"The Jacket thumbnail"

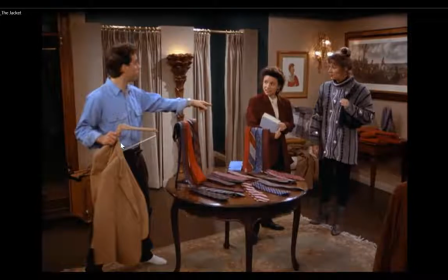He's now getting that jacket off the hanger and going to be trying it on. So again, they're all doing something. They're there for a purpose, and the story builds from there.
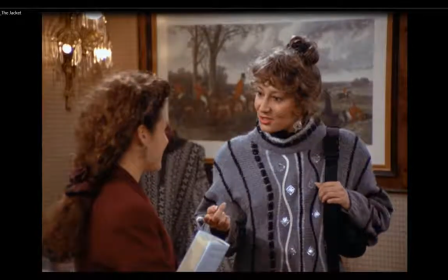Now, if we go back, we're back to this character and Elaine. So this is shot 9, similar to shot 7 in background and composition, but it's continuing these characters. So again, we're using this camera because we're kind of over the shoulder of Elaine
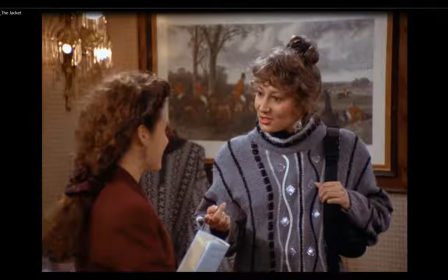and having that 3/4 front view of this character, because she's the focus. She's the one that we're listening to or seeing speak. So the whole composition, background, the characters, the relation between the two, these are things to be taking a look at and getting down in your thumbnail.
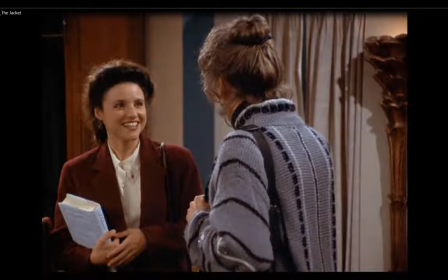So here's a new shot. Camera's moved again, kind of like shot 3, except this one now is shot 10, and it's over the shoulder of our third character here. But it's to frame Elaine, since she's the one that's going to be speaking at this point or reacting.
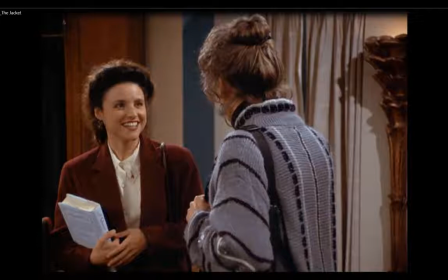So we want to see that clearly. Now we're going to go to 11.
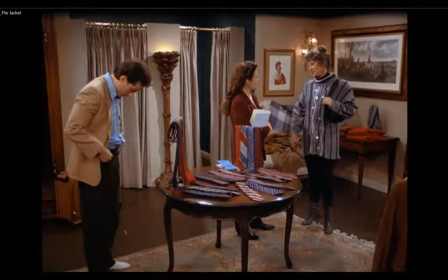And here we are, that further shot, long shot of seeing all 3 characters. And we can see Now that we cut back, Jerry's got the jacket on. So he's been doing something in the meantime that we've been focusing on these two characters.
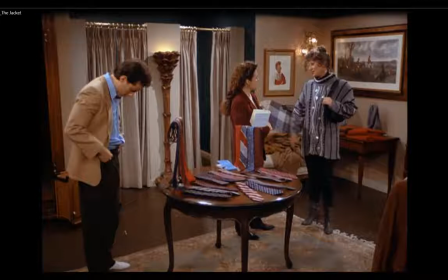So we're advancing the progression of the action here, which are things to be thinking about for when you're going to be storyboarding and you don't have real characters and you want to set things up and tell the story as fluently as possible.
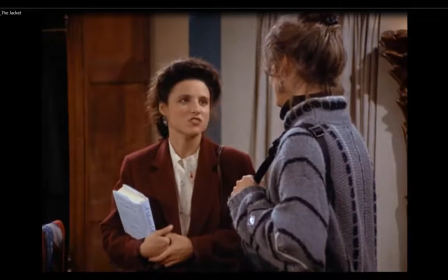Where we go from here, we have shot 12, which is the same as 10. Same setup. And again, we're focusing on Elaine.
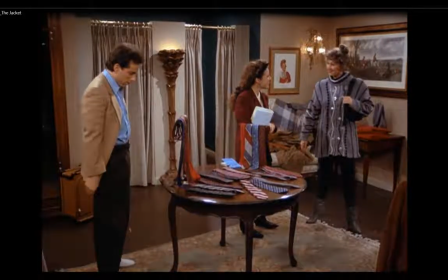Then we're jumping back to 13, which is the same as 11, as well as 8 and 6. And what happens here in this one, again, you could be copying this one down for that shot 13.
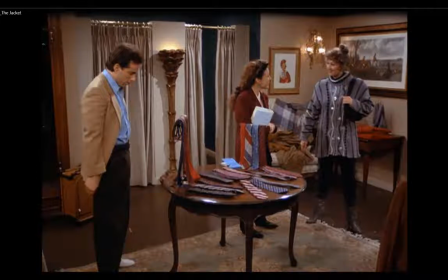Or is it 11? I lost track. No, it's 13. Is that this third character exits.
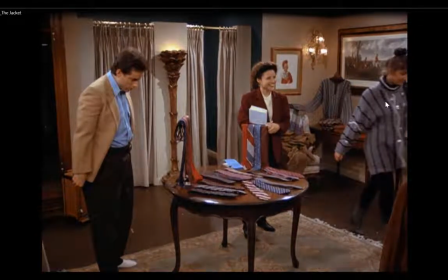We see the character, and that's why we went to this further shot. We can see that third character exit the scene.
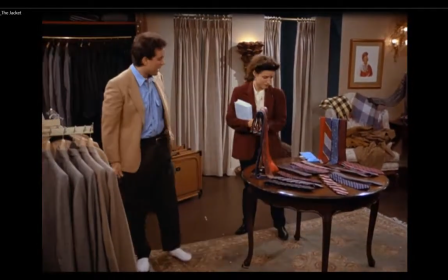Now from here, so the camera's doing a little bit of adjustment pan.
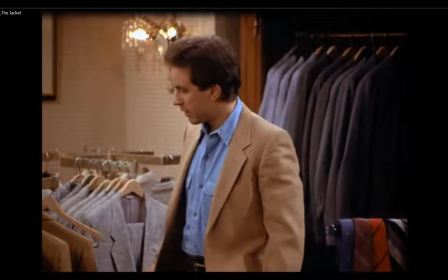So here we've cut to shot 14. Again, similar to our shot 5 and 3, where we're close on Jerry before. He's now wearing the jacket, so something maybe to put down for continuity-wise in your thumbnail.
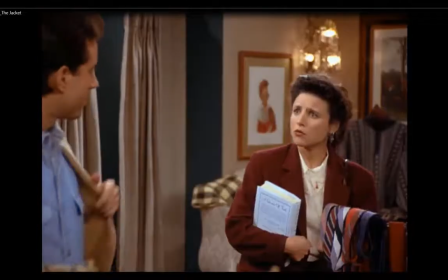Now we'll move on from here. So 15.
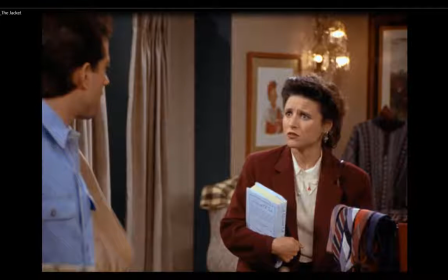So that one's the same as shot 9, the last time we used this shot, and that was getting closer to Elaine and seeing her. But now we have Jerry 3/4 back in this shot. The composition between the two of them.
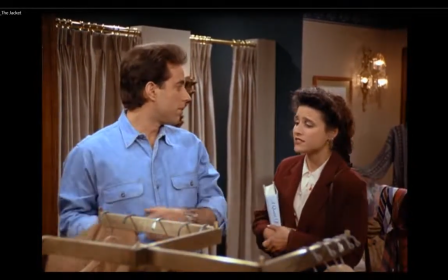A little bit of adjustment pan and move here to work that out.
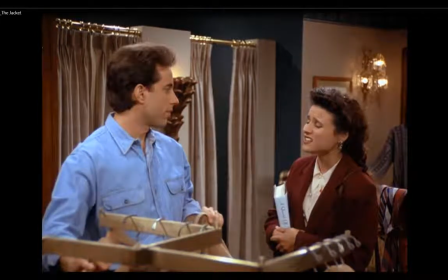So we got a different composition. This is still 15. It could be worked out as another pose for 15 because there was a camera move. We're going to be avoiding those when you start doing your films, but it is something that is done often, but not totally necessary.
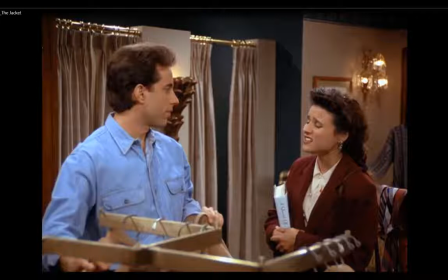We can cut and make these work. As we took a look at the last one, when we looked at Peep, we looked at shots without having pans. Okay, so I'm going to keep going until this shot is over.
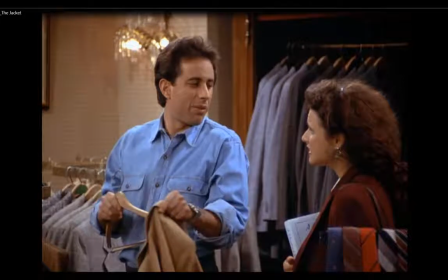And now we've gone to 16, which is the same as the 14 shot. And again, the posing difference is Jerry's now taken the jacket off and is putting it back on the hanger. So it's looking at that continuity of the posing from shot to shot.
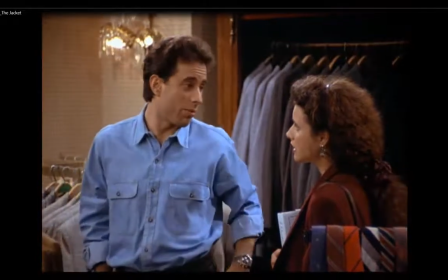So we have a longer shot here. So this is one big long shot.
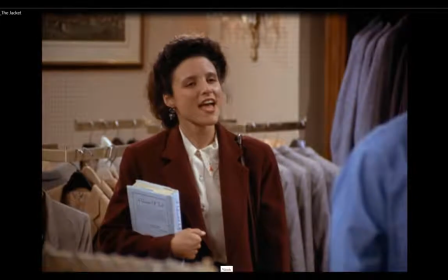Now here's something important. And I'm just going to back up a bit and take a look.
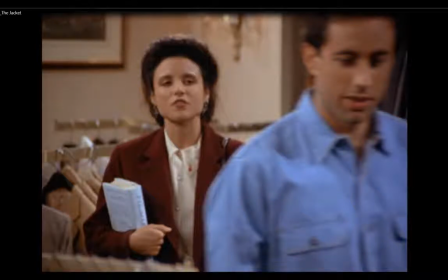So what's significant about this shot? And this shot, if I've figured out where we're at this point, trying to think where we are.
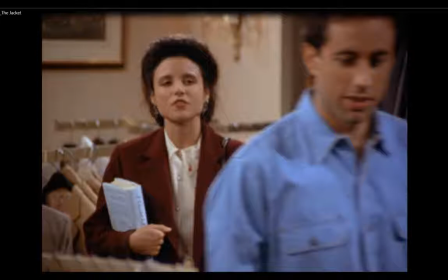I might have gotten a little lost on here. 19, 18, 19. Let me see. Well, our next shot. Hopefully you're keeping track of where we are.
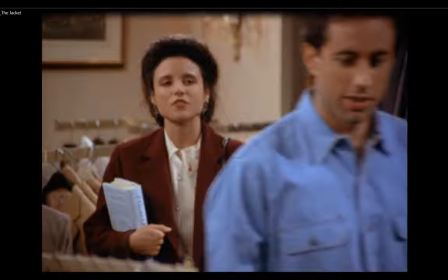This should be, maybe we're at shot 20. No, we're not there yet. I might have skipped one here in my taking a look. But what's significant in here, we want to take this, it's continuation of our last shot here,
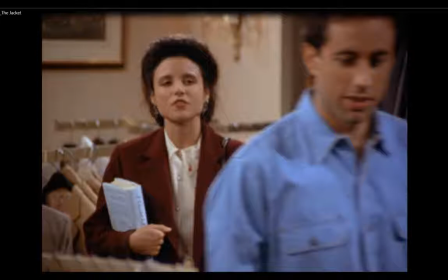which is 16, definitely at 16 here, is that this is a second pose. And what's important is the orientation of the characters. Let me just go back and we take a look at this shot.
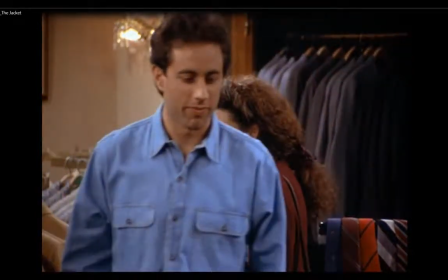We can see this shot started with Elaine on the right and Jerry on the left.
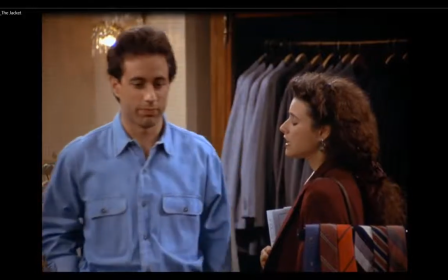And what happens on this next pose for this shot is they've switched.
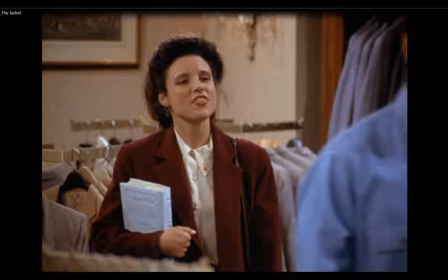So important that this is a second pose where we see them switch position. Because now the orientation that Elaine's on the left and Jerry's on the right. And then we're going to continue with that, you'll notice in the next shots, so that,
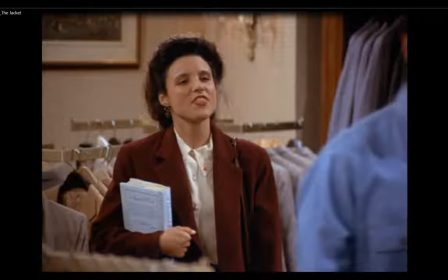we've let the audience in on the switch of the pose. We can't have that off screen. It's one of those composition things that will confuse the audience.
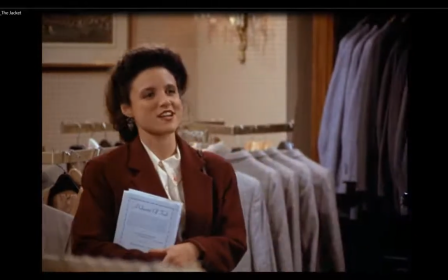Okay, so I'm going to move on here. And now this one is 17.
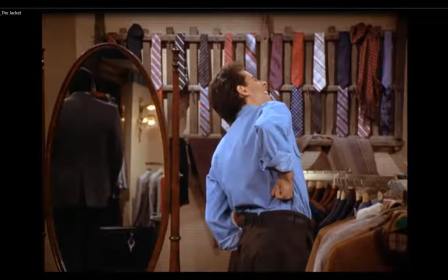Yeah, this is where I got myself a little confused in my numbers. Uh, we have the mirror in the background. So this is the same as back when we were looking in that side shot of
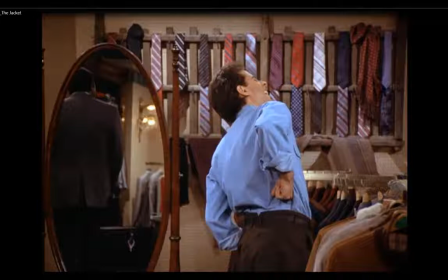Elaine after our establishing shot. And just the composition. We see the mirror, the ties, and the rack in the foreground. So same as that first shot that we saw of Elaine from this angle, which was shot 2.
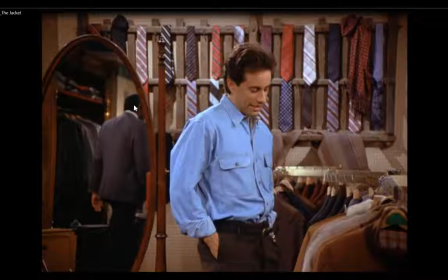Using the mirror, we see, when we introduce Dory, we see another salesperson back in here. So again, the props they put in the room are being used to effect. Let's go on from here.
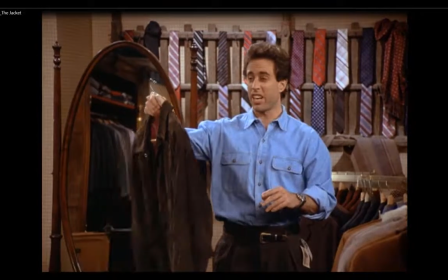So big pose. So this should be the second pose for shot 17. The other one where he's looking, he kind of miming that he was stabbed in the back. So again, using posing to get the idea across. Didn't say you stabbed me in the back. It was a gesture, so we get that.
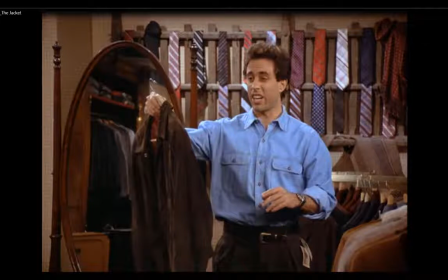Now he's looking at a jacket, and you can see that he's really put his arm outwards, and he's showing the jacket well away from his body. So it's a good silhouette pose that you can kind of see what's going on without the detail.
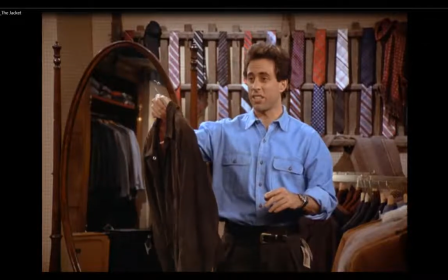So these are all important. So again, pose 2 of shot 17. Now we're shot 18.
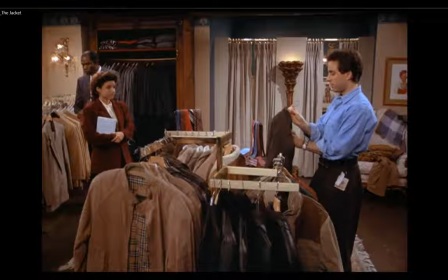And we're back to our very first shot, interior shot, where we've established everything. Now, again, we're seeing the relationship between the two characters.